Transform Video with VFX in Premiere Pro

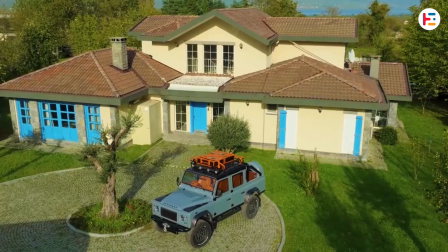[0:00]
What if you want to transform your sunny day video footage into a rainy night scene?
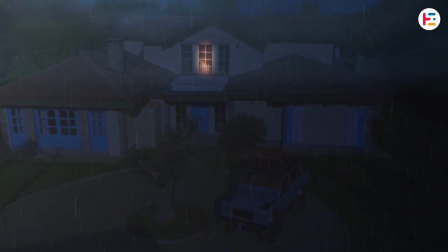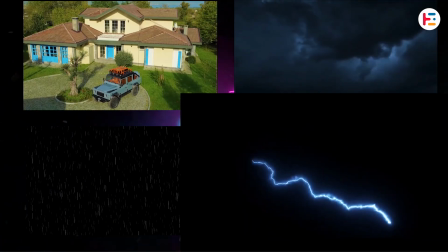[0:11]
Before we kick off, we'll need to gather for visual elements. We're starting with this video clip for the opening shot.
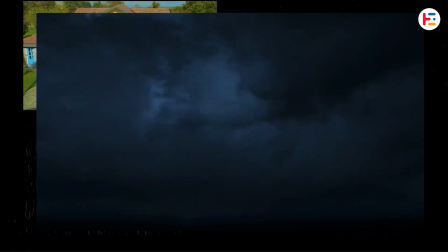[0:18]
Alongside that, we'll need overlays for lightning clouds, thunder, and rain.
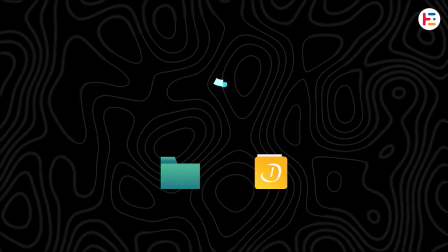[0:22]
By the way, you can download all project-related assets from the video description.
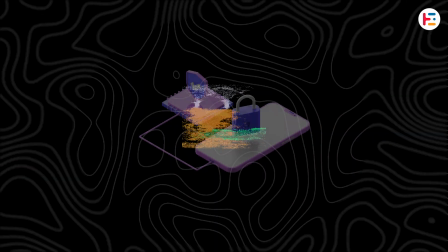[0:27]
Stay tuned for the password, which will pop up halfway through the video.
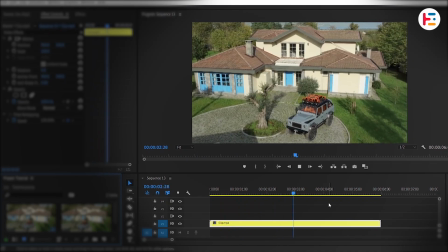[0:34]
Now that you've imported the clip onto the timeline, the next step is transforming it from day to night using some color grading.
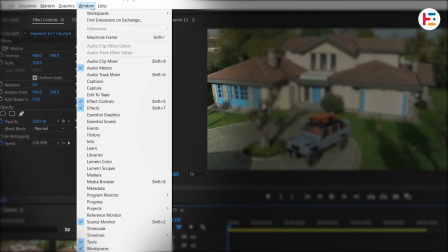[0:41]
To start, go to the Windows menu and open the Lumetri color panel.
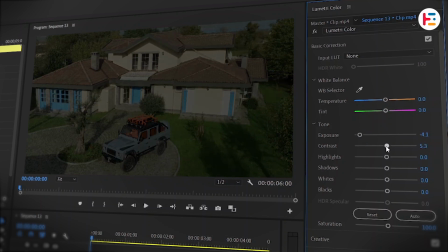[0:45]
In the Basic Correction section, lower the exposure and slightly increase both the contrast and highlights. It's a good idea to bring down the shadows a bit and boost the blacks to add more depth.
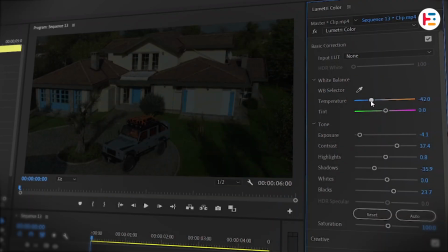[0:56]
Don't forget to shift the temperature toward the blue side to create that cooler nighttime vibe.
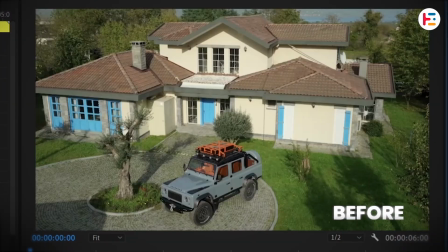[1:02]
Here's a look at how the clip appears before and after the color grading.
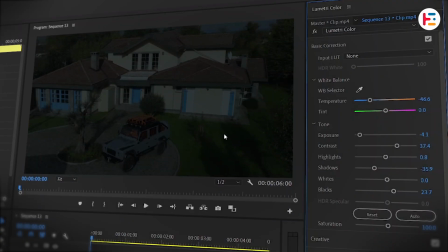[1:05]
If it doesn't feel quite right, feel free to tweak other parameters until you're happy with the result.
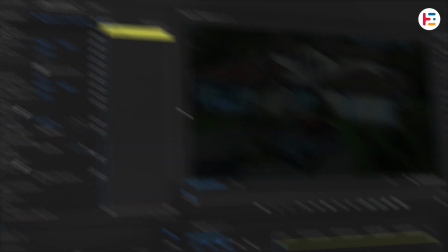[1:11]
Next, with the video clip selected, head over to the effects panel and search for lighting effects.
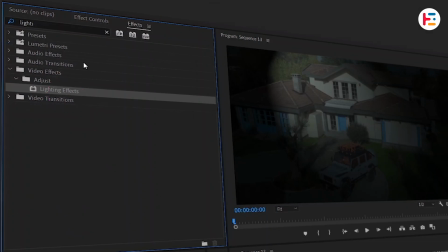[1:16]
Double-click it to apply. Now go to the effect controls panel.
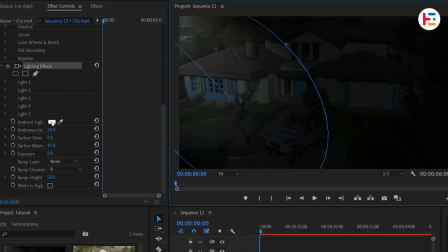[1:20]
You can reposition the light and change the ambient light color to something with a bluish tint. Adjust the angle of light based on the direction of your shadows for a more natural look.
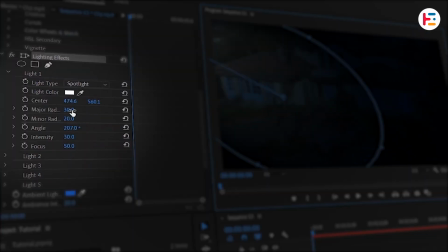[1:30]
In the Light 1 section, you can also adjust parameters like center to change the light's position,
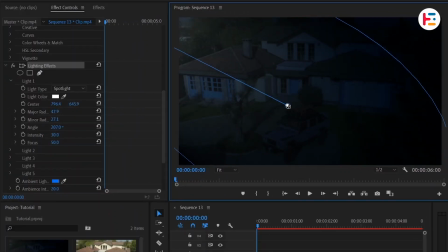[1:35]
major or minor radius to adjust its scale, as well as intensity and focus to your preference.
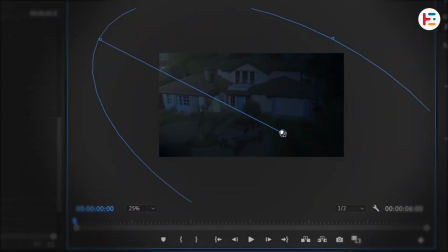[1:41]
You can zoom out on the preview monitor to get a better sense of how it all looks.
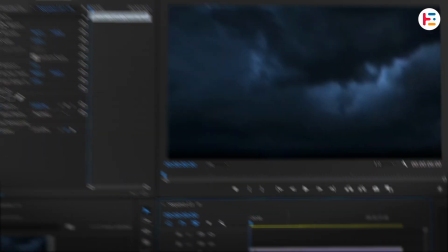[1:48]
Once that's set, bring the lightning clouds overlay into the timeline, adjust its position, and then set its blend mode to screen to blend it with the scene.
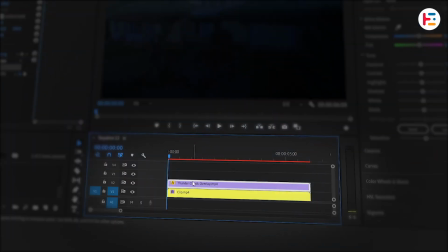[1:57]
To add a thunder effect, move the clouds overlay up one track,
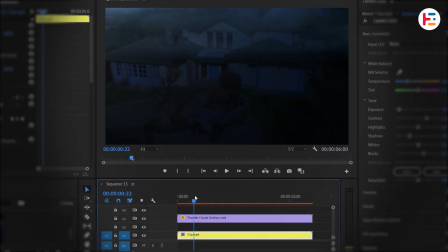[2:01]
and find the exact frame where you want to place the thunder overlay, then drop it on video track 2.
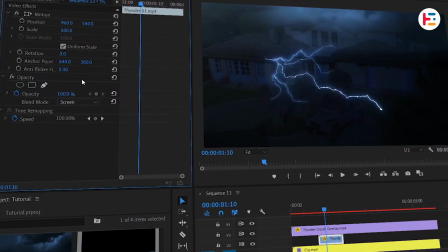[2:07]
To remove the black background, set blend mode to screen. You can also tweak the rotation value to adjust the angle as needed.
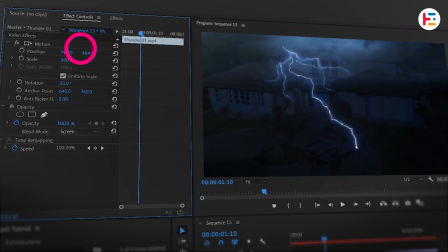[2:14]
Next, move the element to the desired position.
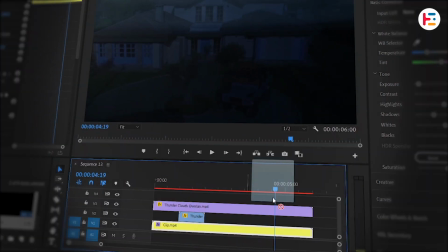[2:17]
Now, locate another frame where the lightning flash appears, drop in another overlay, and repeat the same steps.
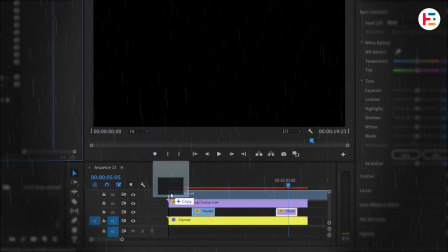[2:26]
Now, let's bring in the rain overlay and place it on video track 4. Trim any unnecessary parts of the clip.
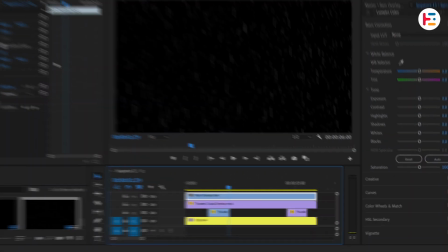[2:32]
To remove the black background, set its blend mode to screen as well.
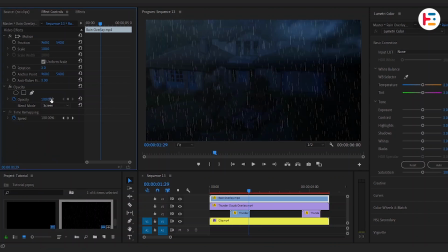[2:36]
If the rain feels too overpowering, bring the opacity down to around 35%. You can really take this sequence to the next level by incorporating sound effects.
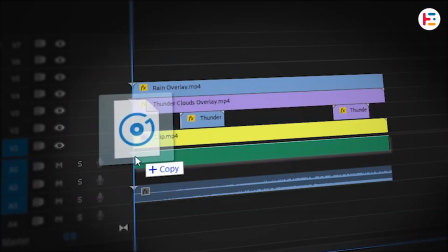[2:49]
Add the rain sound that came with the overlay, and layer it with lightning and thunder sound effects to create an immersive atmosphere.
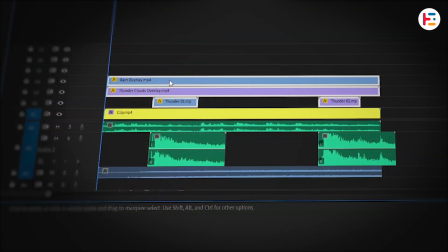[3:00]
Next, select all three visual layers and move them up one track.
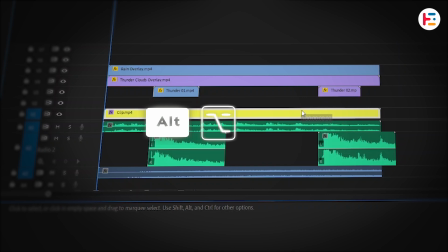[3:04]
Hold Alt or Option key and drag your video clip up to video track 2 to duplicate it.
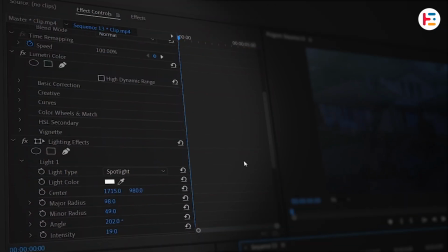[3:09]
With the duplicated clip selected, go to Effect Controls panel and remove the Lumetri color effect.
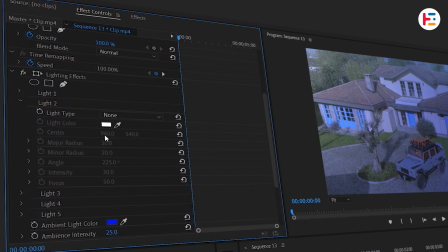[3:15]
Under the Lighting Effects section, change Light 2's type to Omni and set its color to orange.
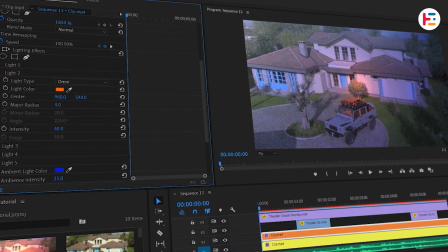[3:21]
Increase the light intensity and decrease the major radius a little. Then position it near the center of the window.
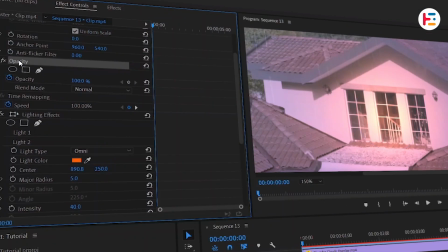[3:27]
Zoom in on the preview monitor for more precise control. In the opacity section, click the rectangle icon to create a 4-point polygon mask.
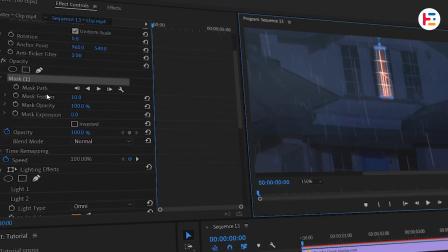[3:36]
Adjust the mask size and increase mask feather value to blend it smoothly with the scene.
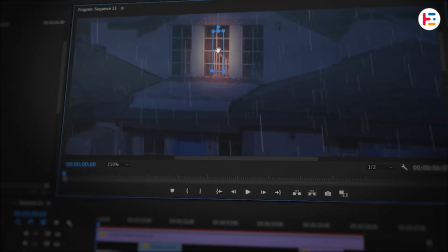[3:41]
To keep the mask aligned with the clip as the scene progresses,
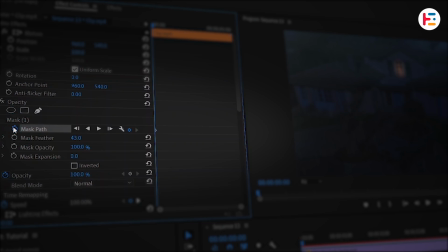[3:45]
activate auto tracking by clicking the stopwatch next to mask path and then hitting the play button to generate keyframes.
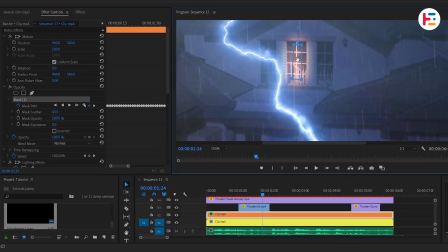[3:51]
This can take some time depending on the clip length, but you can always tweak the mask position afterward if needed.
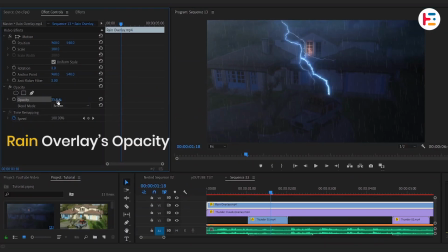[3:57]
For better realism, lower the rain's opacity to 20%.
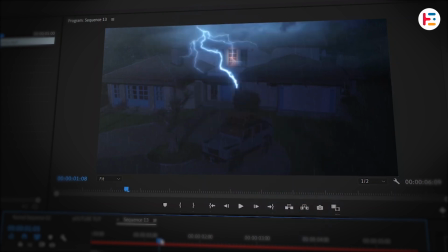[4:04]
Now, based on the intensity of the lightning, you'll want to create environmental light changes.